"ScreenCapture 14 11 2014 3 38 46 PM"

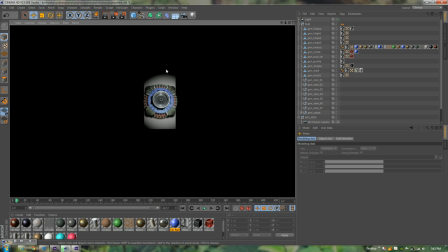[4:04]
That of course will all be removed once I've put the object buffer in and such. I also don't use a Cineware. I actually finally render everything out as PNGs and then throw them into After Effects,
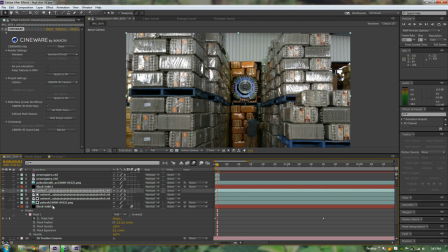[4:18]
and then that allows me to put grain and stuff on to match the camera. You can't do that with Cineware because it doesn't actually fall, because there's so many layers, it doesn't fall on the right thing.
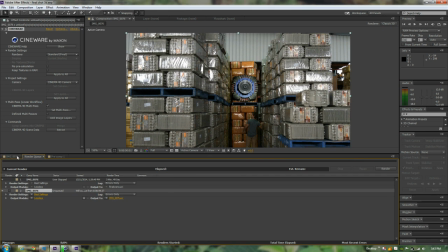[4:29]
Yeah, so it takes a while for that to render out. What else have I got here?
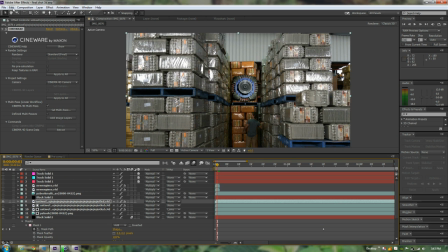[4:36]
Yeah, Cineware is useful for, I guess, previewing, but it takes too long to render, so that's why I render everything out differently.
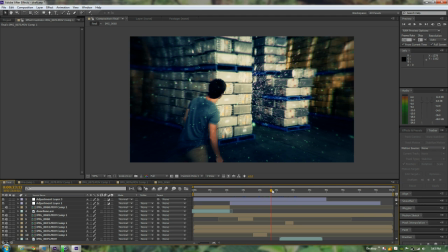[4:46]
I think the final shot, it's not finished yet of course, but the final shot is
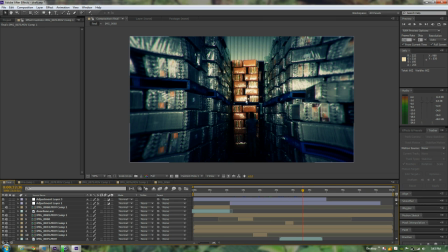[4:53]
right here, and that's where that object is going to fall, and that's where he's going to touch it.
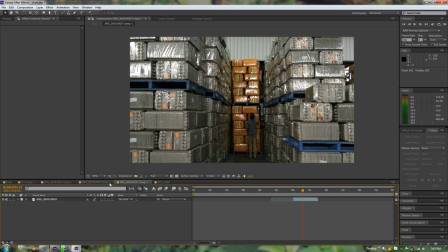[5:01]
Yep, and that's, I guess, how I put this whole thing together. These are some shots without all the effects on. That's image 76. Yeah, you can see all the different effects. Actually, I'll just run through these adjustment layers I've put on.
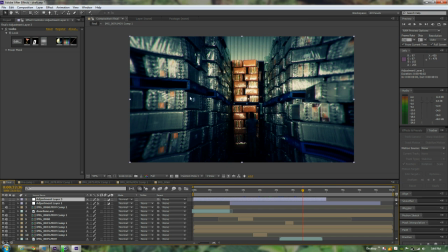[5:16]
This is using Magic Bullet's looks, which I've kind of slightly modified. It kind of gives a, I guess it's kind of color grading, but to the extreme, so it's very stylized. I just modified them a bit. I got this one too. Kind of creates a fisheye lens thing. It kind of works well with music. Kind of gives that kind of weird sort of, you know, vibe.
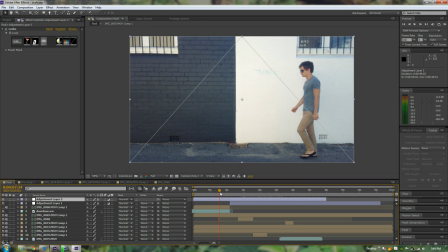[5:37]
Of course, here's the door, which I'm not very happy with, but it kind of looks alright.
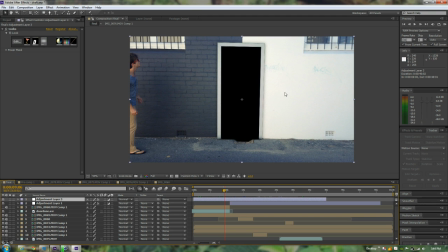[5:42]
Sits in well. If I had more effects, I could probably hide all the, you know, the kind of weird edges. But, you know. Yeah, so that's how I made my thing. Thanks.